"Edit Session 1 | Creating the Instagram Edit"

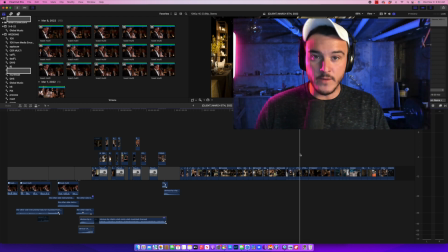I would love to hear what your spider web looks like. If you have one, or if you disagree with what I'm saying, I'd love to hear that too. I'd love to hear if there's another way to think about that, the breadcrumbs. Let's listen to it, shall we?
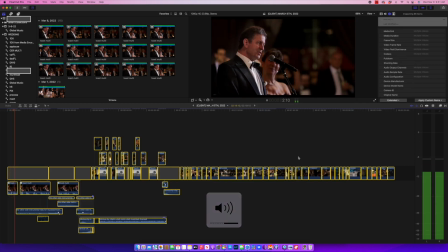So this might be a little hard. So Annie, the year was 1991. Father of the bride. And there's a scene in the movie where Steve Martin, George, is in bed. And I believe it's the night before Annie's wedding.
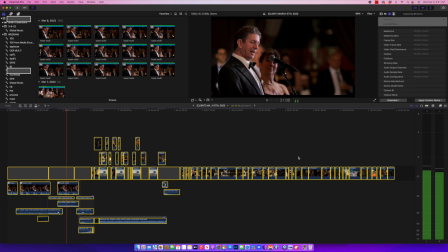And all he's doing is he's going back in his mind, wondering where the years went.
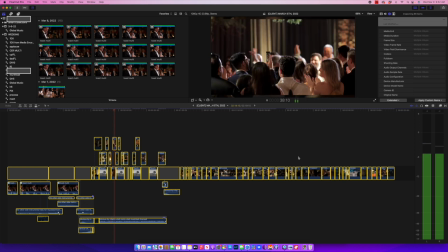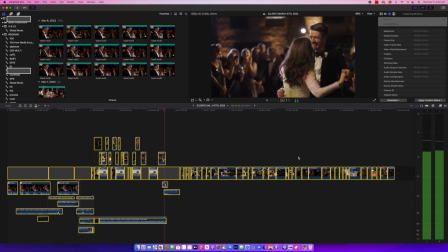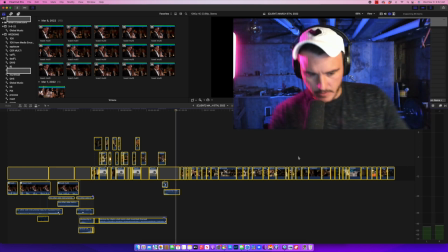Plug my headphones back in. So that is that's pretty cool, huh?
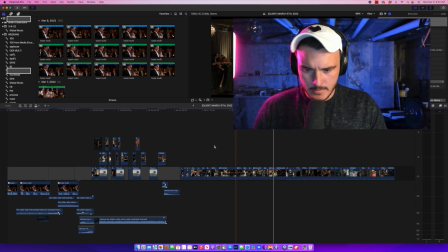Let's see. Let me make sure that that's how I want the audio to be, and I don't want Dad to say anything else here. Hang on.
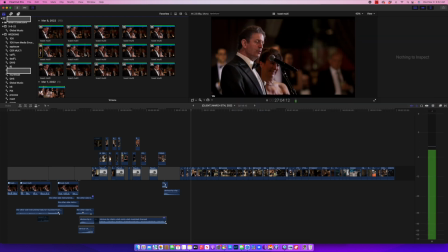He's saying, I just can't figure it out.
Let's see if that could go here.
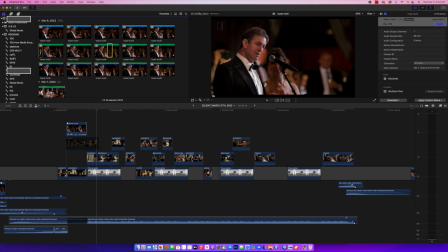So I'm basically listening to the other things he says after that to see if they add to. I'm going to give a breadcrumb here. I'm going to disable that clip, but leave it where it is in the timeline.
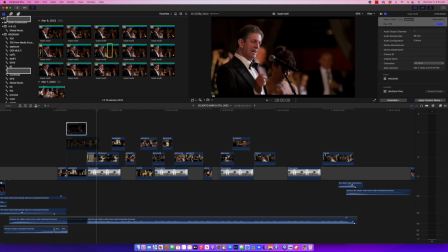So I'm seeing if anything that he says just in that vein of thinking in his toast. I'm trying to see if that adds to the impact of what we just heard him say. And if it doesn't, I'm just not going to use it. So here, where I've disabled, he says,
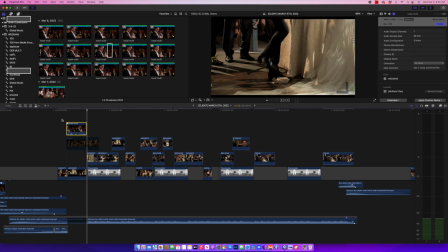I just can't figure it out. You know, because wondering where the time went.
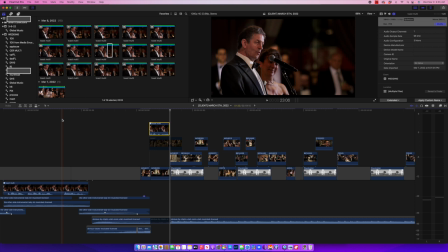But I think that I don't know. The reason I don't think that fits is because it's a little,
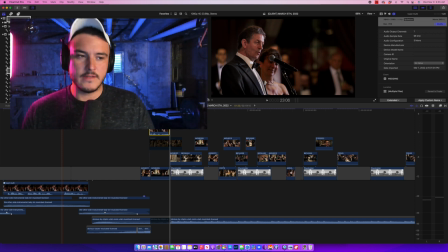to use the theme of this, it's a little obvious. It's like, we don't need him to say that. We're going to, by virtue of the fact that he's using that movie as an example, it's,
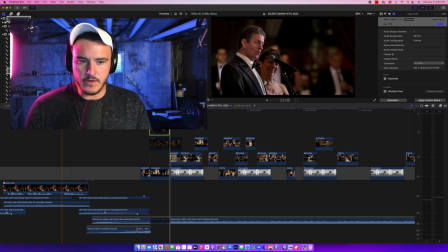inherent in that is that he can't figure it out. That's why he's saying that in a room full of 200 people. So sometimes I think in that example, that's an
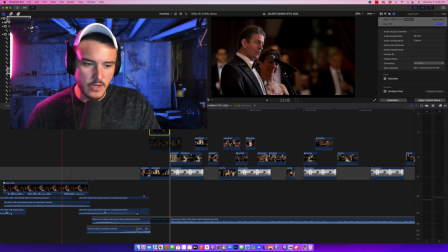example where sometimes going the obvious route and adding more it actually can detract from the impact of what you're creating. So I'm actually going to delete that. No more breadcrumb there.
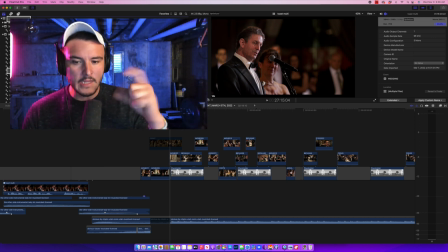And then, so just noticing what just happened, I left a breadcrumb, and then I felt strongly enough that it wasn't going to be needed. And I don't want to clutter up my timeline. So there's even criteria for what can be a breadcrumb.